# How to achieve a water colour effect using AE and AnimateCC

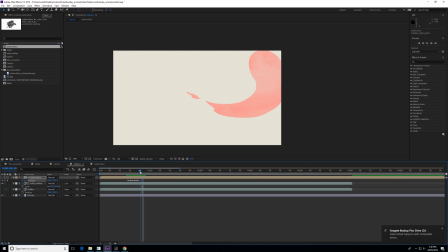8:16 That's why I chose to do it manually, because it switches between 2s and 1s and 3s constantly. So it just lets me keep a little bit of control when I'm animating in this process. So going to keyframe there again so it doesn't move. And you might do this 2 more times.
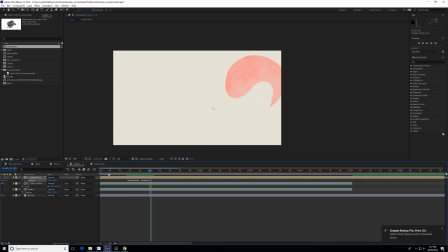8:35 Change it a little bit. Keyframe again. And then just change it again. Just give it a little bit of variety. Cool, and keyframe. So now we're just going to show this bit.
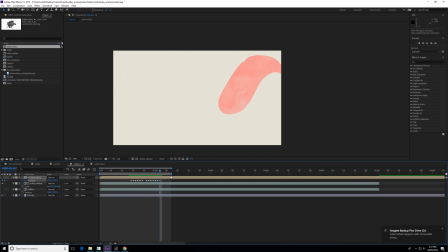8:51 So it's going to be really quick, but be able to have a quick little rundown of what it looks like. Okay, cool.
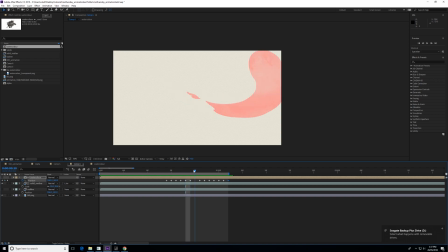9:05 The only downside to this is that you can kind of see, if you go through frame by frame, that it is the same ink texture.
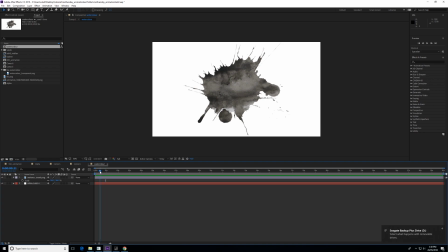9:14 So you can easily change this by adding different ink textures and importing them in, and even making a PNG sequences where they jitter all over the place.
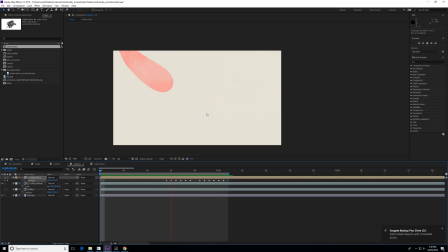9:23 Cool, looks like it's jittery, looks like it's kind of painted per frame, but there's still a few things that I really want to change about this.
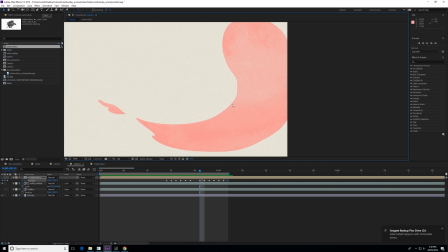9:31 So at the moment, when we have a look at it, it has a really harsh edge. So with watercolor, usually has more of a softish edge.
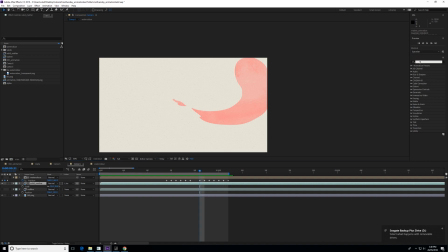9:39 Yeah, this doesn't really look that nice at the moment. So what we're going to do is just quickly add a glow just to soften it up a bit.
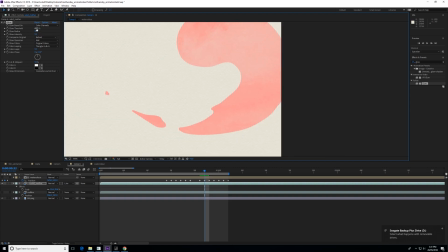9:50 I might just adjust the threshold a little bit. go. Probably something around the lines of that. So it's a little bit better.
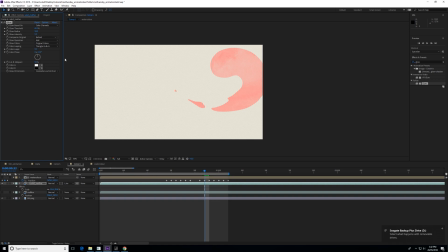10:06 Just makes the outlines just a little less harsh. Okay, perfect.
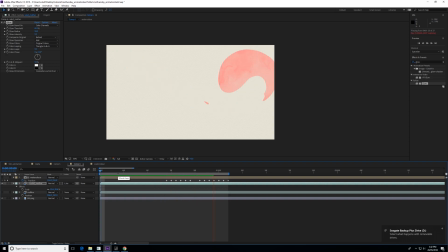10:11 So now that that is looking pretty nice, we are just going to grab the outline, put it over the top of our main color, and now you can see it's quite dark and it looks really weird in comparison.
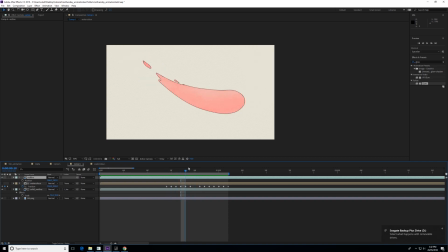10:28 Doesn't look very pencil-y, doesn't look like it's a Sharpie at all. So what we're actually going to do to make it a little bit easier on ourselves, we're going to grab the alpha that we've currently animated. We're just going to copy and paste it, and we're going to add it to our outline.
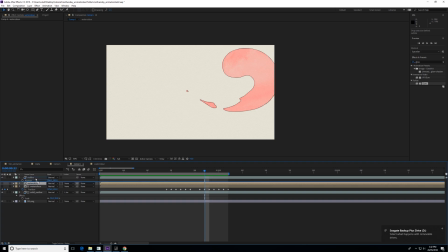10:46 So we're just going to make the outline the same as the solid. So we're just going to make it a Luma inverted matte. So what this does is it gives it the same ink matte as the color layer.
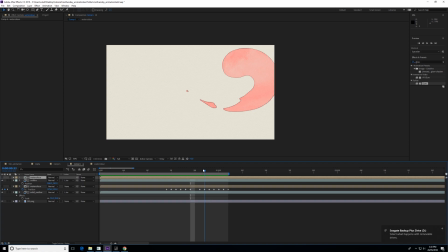11:01 This means that the texture will appear on the outline now, so it will look like it's more hand-drawn. It also gives off this nice effect when the blending mode makes small portions of the color layer disappear.
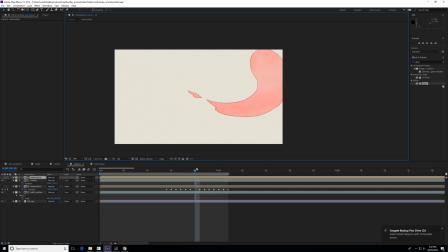11:13 Since it's affected by the same alpha, the outline will disappear as well.
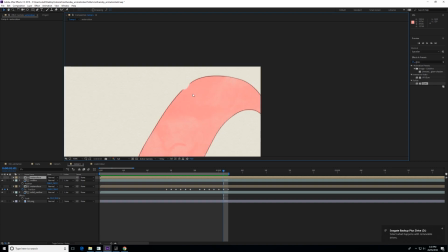11:18 So bits like that I really like, because it makes it look more natural.
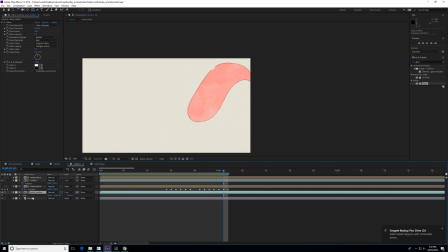11:26 Okay, cool. And we are also going to probably just add the
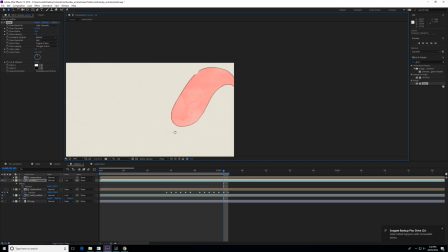11:34 same glow effect that we've put on our solid to our outline as well.
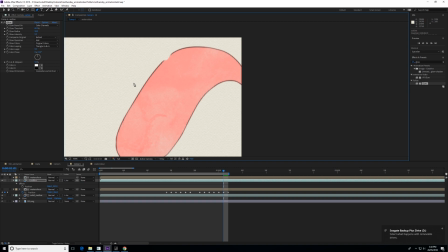11:43 It's a little bit better.
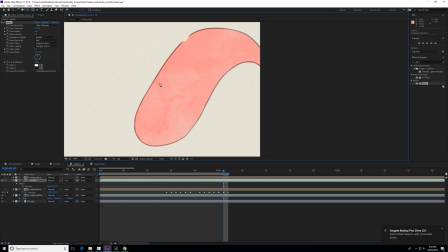11:47 So the effect that I'm kind of going for with this kind of outline is the person has painted their watercolor kind of image and then traced over the top of their image with like a felt tip pen.
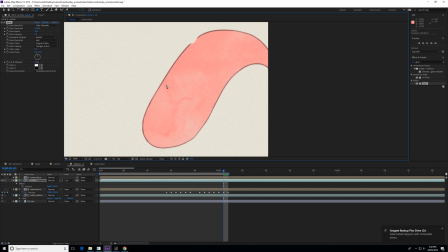12:02 Now usually when felt tip pen kind of touches watercolor, it kind of bleeds into itself a little bit.
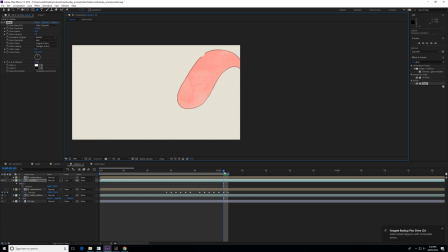12:07 So that's the kind of style that I kind of wanted to go for with this. So if it does look quite blurry, you can obviously just not add a blur to it and just leave it as sharp as you want it to. But it's the kind of styled approach that I want to take.
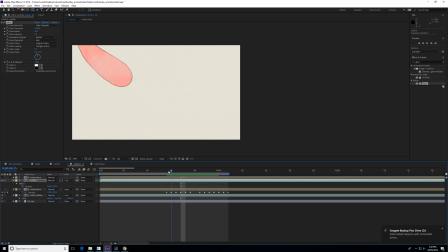12:24 So I'm going to make it look a little bit more blurred. All right. Cool. So this is looking pretty nice. Now I'm just going to make probably 2 other adjustments to make this look even better.
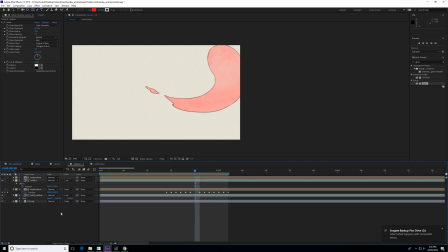12:41 So my first adjustment is I'm going to grab this solid and I'm probably going to change the mode and make it a multiply.
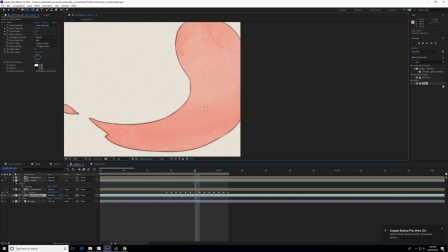12:50 So by making it a multiply, you'll actually be able to see the watercolor paper.
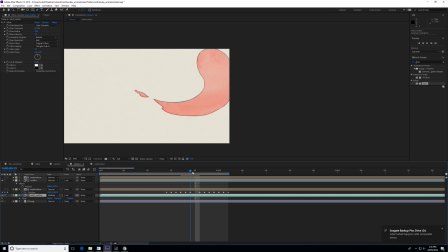12:57 So it makes it look 10 times better. It looks like it's actually painted on the paper itself.
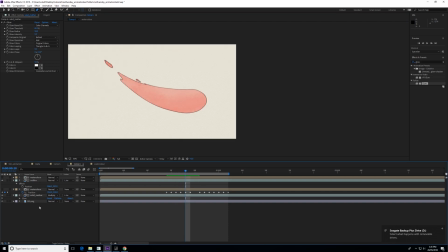13:05 So that's a nice little added technique. And finally, this actually makes a world of difference. I'm going to quickly just scale up, probably just like 120. Scale up the background really quickly. And what I'm going to do is, it's going to be manually again,
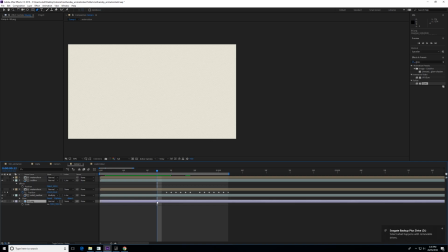13:24 so this might drive a few people insane, but I'm going to be animating the position. So what I want to happen is every single time that the little image moves, I want the background to move. So it kind of gives the illusion that
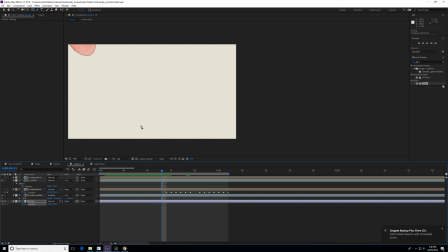13:44 there is a person kind of painting out each image and replacing each image on a different piece of paper. So, which usually happens with traditional hand-drawn or traditional stop-motion animation.
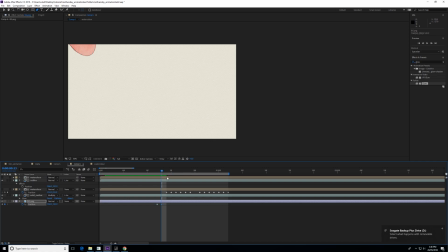14:01 So what I'm going to do is I'm going to quickly just move the arrows around, just change the position really quickly, not too intense. All right, sweet. So I've just changed it there. I'm just going to copy and paste this frame, put it along here.
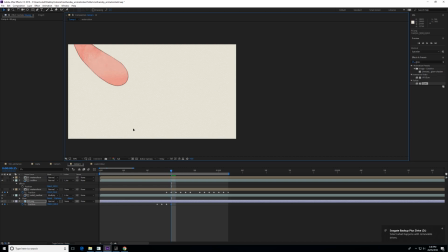14:18 And then I'm just going to move it again, just a little bit slightly, doesn't really matter. It doesn't have to be overly precise as long as it's moved, basically.
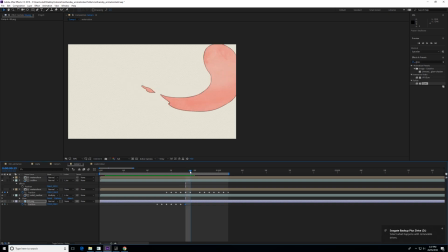14:32 It doesn't have to be overly drastic. Okay, cool. So we're just gonna continue this really quickly. And since it doesn't move for 3 frames, we're just gonna go to 3rd frame, paste that so it doesn't move.
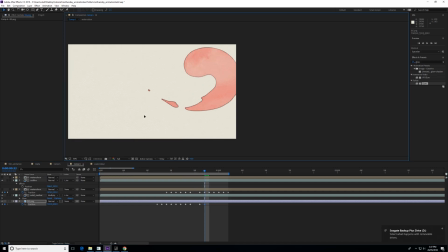14:48 Going to move this again, make sure we don't get any black borders. Oops. Cool. And we're just going to continue this out.
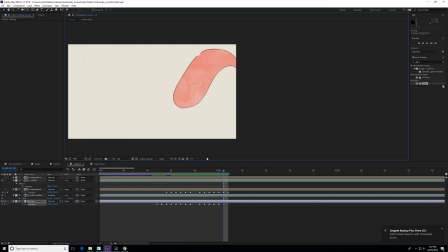Okay, so this isn't really going to add a lot, but in the grand scheme of things, it's going to add that little bit of extra detail that's going to make it look more genuine.
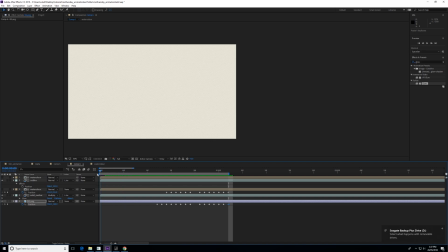15:27 So once we replay it, you can kind of see the small amount of animation that the watercolor paper behind the animation is actually making,
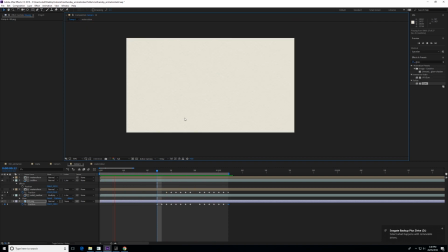15:39 but it makes it look as though each frame and
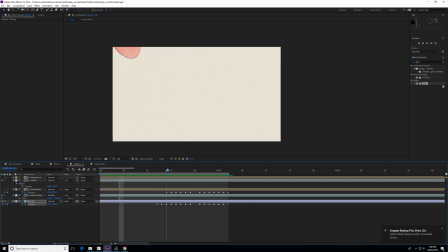15:45 essentially each frame has been painted and manually kind of removed. So to make this technique probably a little bit better, you can also add noise.
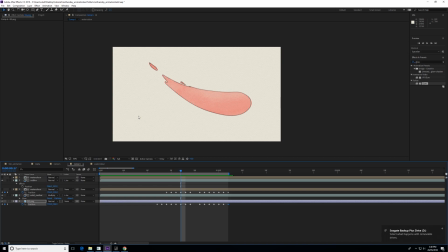16:02 You can add flicker to it so it actually looks like it is a stop motion animation. You can also get there's a particular kind of dirt sequence that you can get,
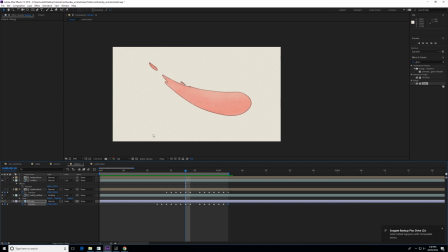16:16 and you can overlay the top of it so it looks like there's a little bit of grunge every frame kind of appearing.